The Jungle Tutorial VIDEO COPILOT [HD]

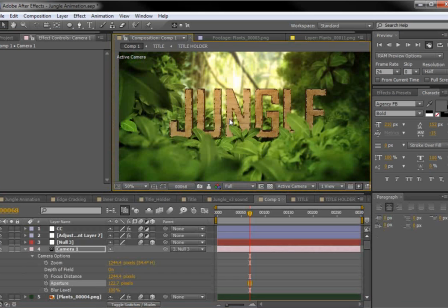(20:42)
So it can be a little bit slow to render, but it's got a nice, microscopic look to it, which could be interesting. It's one fun idea.
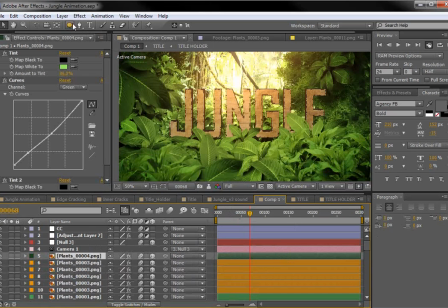(20:53)
Lastly, let's add sort of the micro particles that are inside of the jungle.
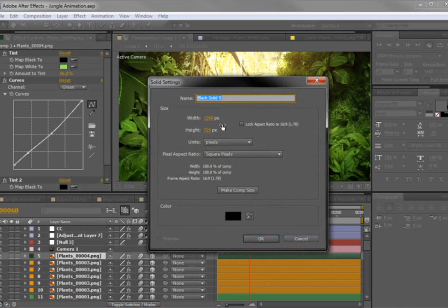(20:59)
Maybe they're bugs, I don't know. And we'll just create a solid. We'll solo it here.
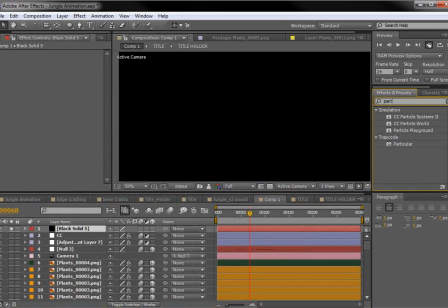(21:06)
And you could do it a couple of ways. You could use particle world. CC particle world, or we could use particular. I would prefer to use particular, but just so everyone else can kind of follow along, I'll just use particle world.
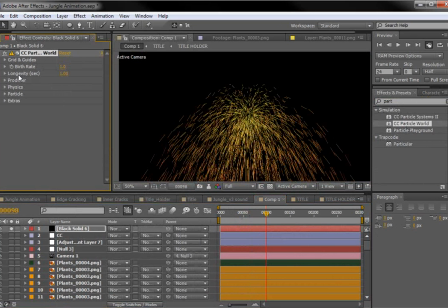(21:21)
And let's set the birth rate down to about 1 and the life to 25. And then let's go down to the producer and turn up the size of the producer area.
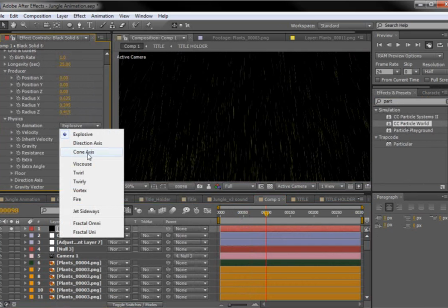(21:34)
And then let's go to the physics. We'll set it to maybe twirl.
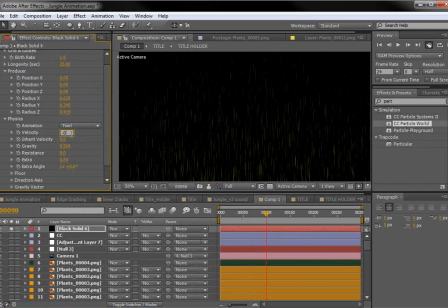(21:40)
Turn the velocity down, maybe 0.01, and turn the gravity off. And then let's change the particle type to a faded sphere. There we go.
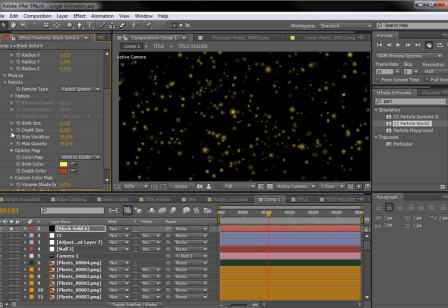(21:59)
And 25, and then go to the, let's see, opacity map here, and let's just turn this on all the way. And what I want to do is freeze it so particles, see how it keeps new particles keep getting added?
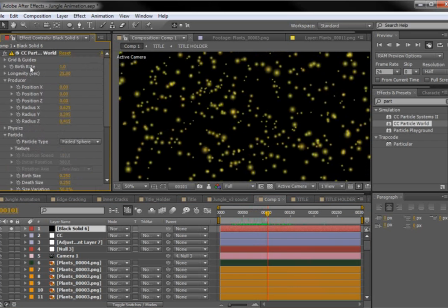(22:15)
Well, I'm going to freeze it at one point in time. So come up here to the birth rate, set a keyframe, and then move forward 1 frame and set the birth rate down to 0. So everything after this point in time will stay and the particle count won't change as long as the particle life is long enough.
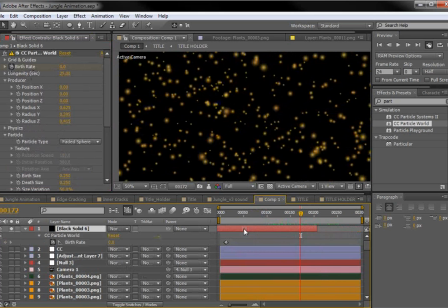(22:35)
So then we can just move the layer over and extend it. And the other thing I need to do is just turn up the radius and maybe turn the size of the particles down.
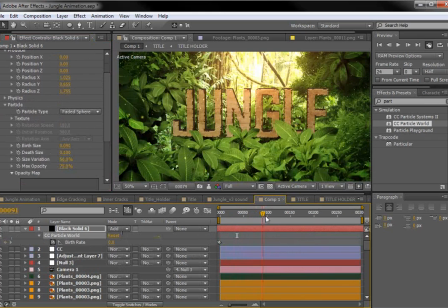(22:49)
So we'll set it to add. We'll unsolo it here for just a second. And that's pretty much it.
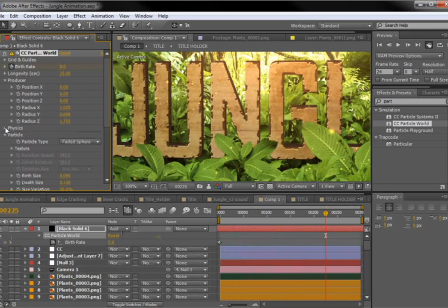(22:58)
We can come in here to the physics and play around with, the amount of twirl or whatever, just so the particles aren't static. And maybe moving around just a little, 0.05 perhaps. So that looks pretty good.
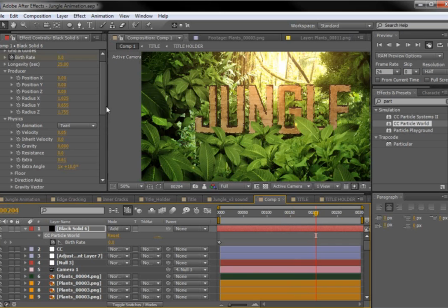(23:20)
And again, we could turn up the size of those particles. They don't have to be that small. And maybe move them up. So that's the basic idea.
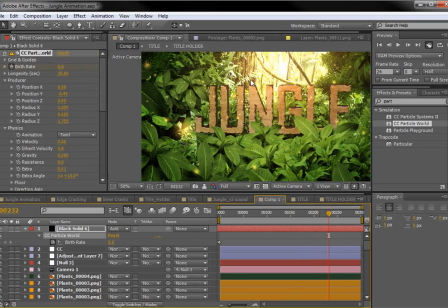(23:36)
We've got some particles and we've got our glow. Pretty much everything I did in the original example is right here.
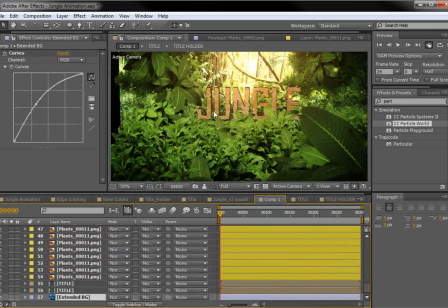(23:45)
Let's see, our background got shifted a bit. We'll just slide it over.
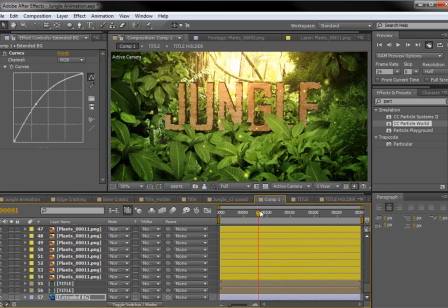(23:50)
The only thing I did differently was instead of doing a straight on animation, I added just a little bit of a camera move.
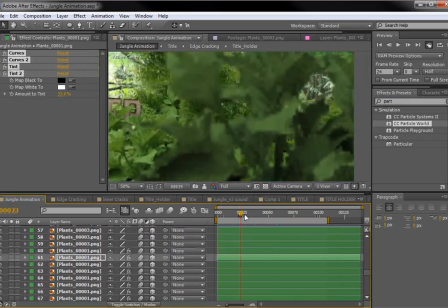(23:57)
And so it starts over on the right here and then it pans over to the left to kind of reveal the title.
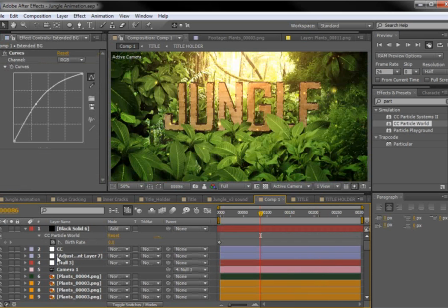(24:04)
And the way I did that was just took the camera, hit R for rotation, and towards the end of the animation where I want to be rotated towards it, I set my keyframes, I hit F9,
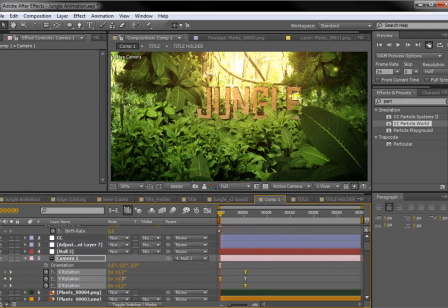(24:19)
and then in the beginning, I just rotated the camera over to that direction.
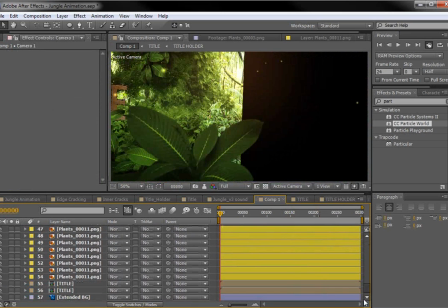(24:25)
And then I just took the background that was already there, duplicated it,
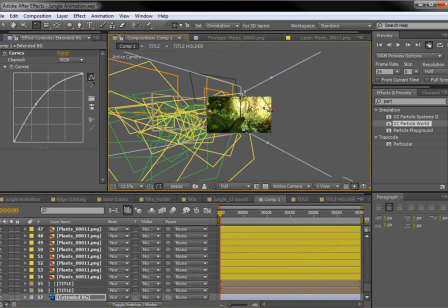(24:30)
moved it over, and then rotated it, basically to fill it up.
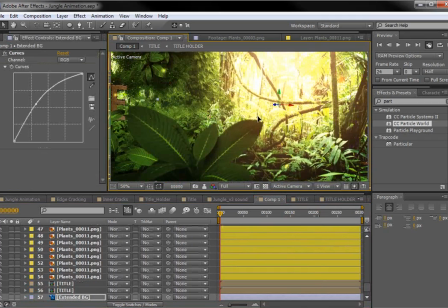(24:41)
And I didn't want you to be able to see any of the seams, so I just duplicated a lot of the elements and put them over there.
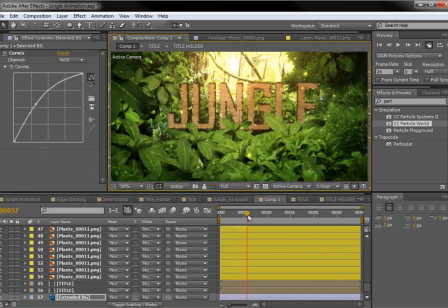(24:49)
So the camera pans and then it comes over here.